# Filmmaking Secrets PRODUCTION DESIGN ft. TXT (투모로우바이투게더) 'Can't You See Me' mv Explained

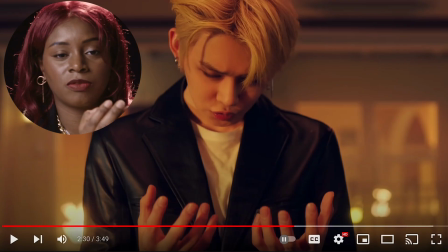0s
blood on my hands and he looks up and his friends are just in this house that's just on fire. Hello everybody this is Katharina Raven also known as Craven. I'm a filmmaker and I love music videos. I decided I'm just gonna do a what is filmmaking in music videos series using some of my favorite TXT music videos. The first apartment that's probably the kind of easiest to kind of tell you some of the things without going into super super detail is production design production design is everything that you can physically see in a video from decor to
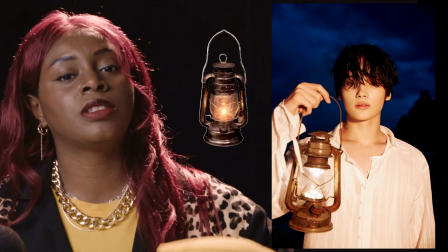37s
furniture to props and even hair makeup and wardrobe some of the most notable hyper stylistic directors that are very heavy on art
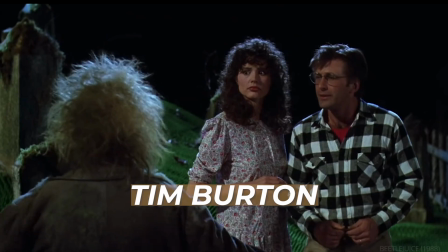47s
department would be like tim burton stanley kubrick and one of my favorite music video directors of all time, Hype Williams.
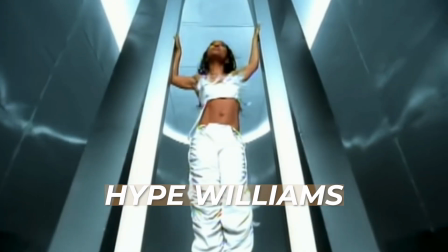So the purpose of production design is to help enhance the mood, the feelings, any themes or styles. Also, production design is a really good tool to utilize for easter eggs, especially in videos like Tomorrow by Together where there's lots of easter eggs like in the posters and And when we say Easter eggs, we mean things that are, like, foreshadowing or little clues about the story or things that are to come.
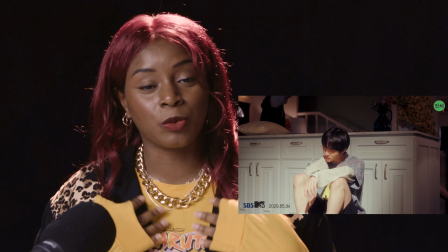90s
So, with all that being said, the video from Tomorrow By Together that I feel like really, really shows production design is Can't You See Me?
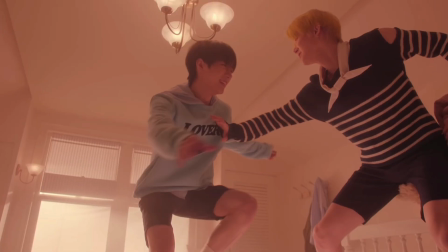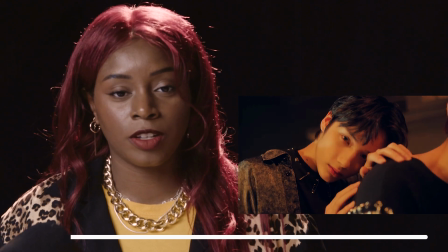107s
So, a little bit of backstory for me is when I was in college for filmmaking, I came up with this concept that is very, very similar to the visuals of Can't You See Me and this was my first Tomorrow By Together music video. I remember thinking who is this because it looks verbatim like the idea I had in college.
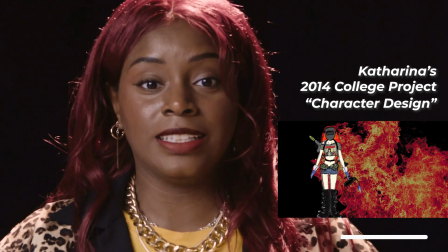125s
Literally TXT's branding is the type of artist that I want to work with in the future. So let's get into it and I'll start talking and explaining things as we go.
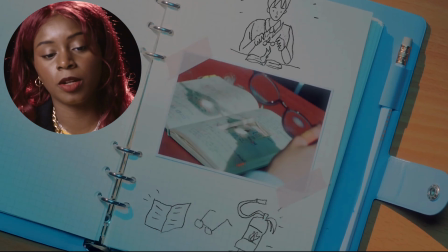137s
So straight out the gate we see this journal and this is the journal from a previous video called runaway so
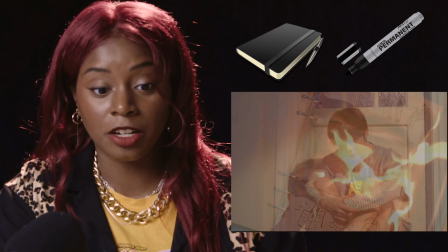148s
a journal this journal would be considered a prop if it's being touched by an actor so
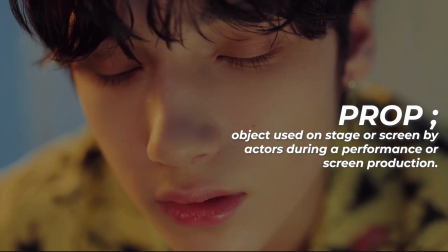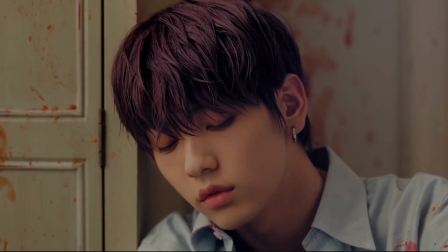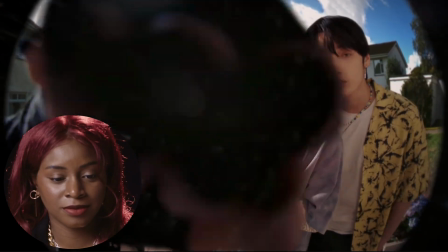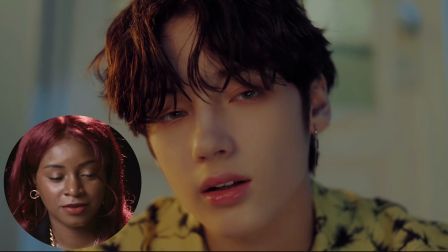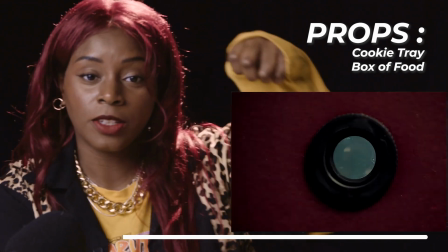178s
we're seeing things like props the cookie tray the little basket of food or donuts so
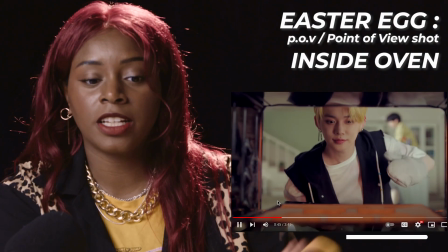185s
when we first see the oven there's no fire at all he takes the cookies out the next time we come back to that same exact shot there's a little bit of fire there. Here we go. See the fire continues to grow. The oven in a way is an Easter egg because it shows what's to come.
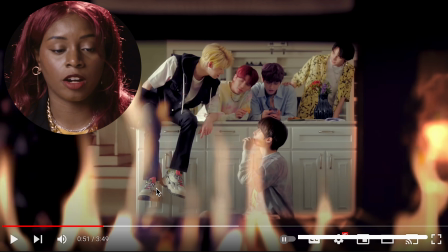203s
This is a combination of production design and cinematography. It's framed around the boys.
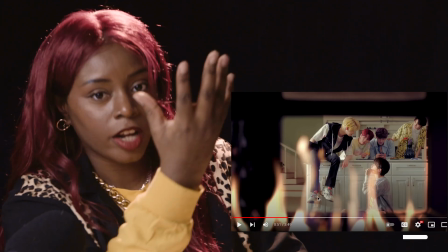208s
They are on fire.
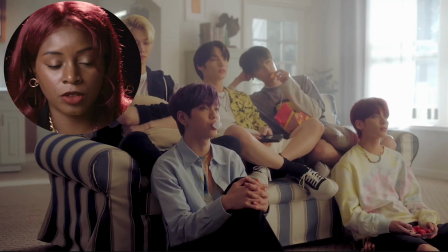212s
Here's another prop. That cell phone capturing the memories.
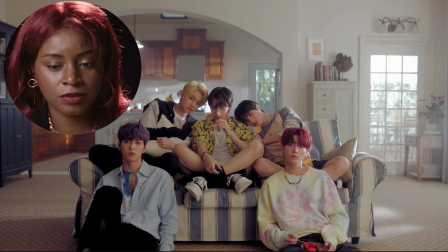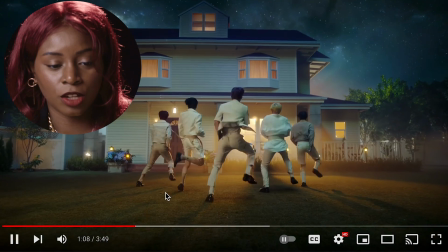223s
There we go that lighting change. So you see this house.
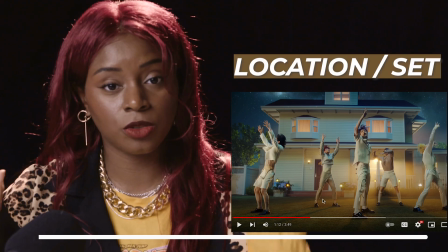229s
They could have chosen any location to tell the story but they chose a house and I thought that was a really clever idea.
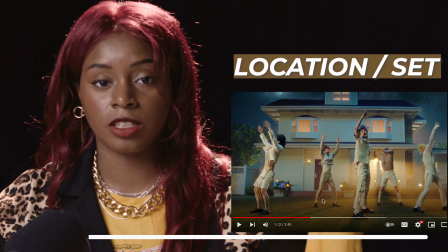235s
I love it. It gives it that suburb feel. You can really tell that they're friends, that they're kids, that they're younger.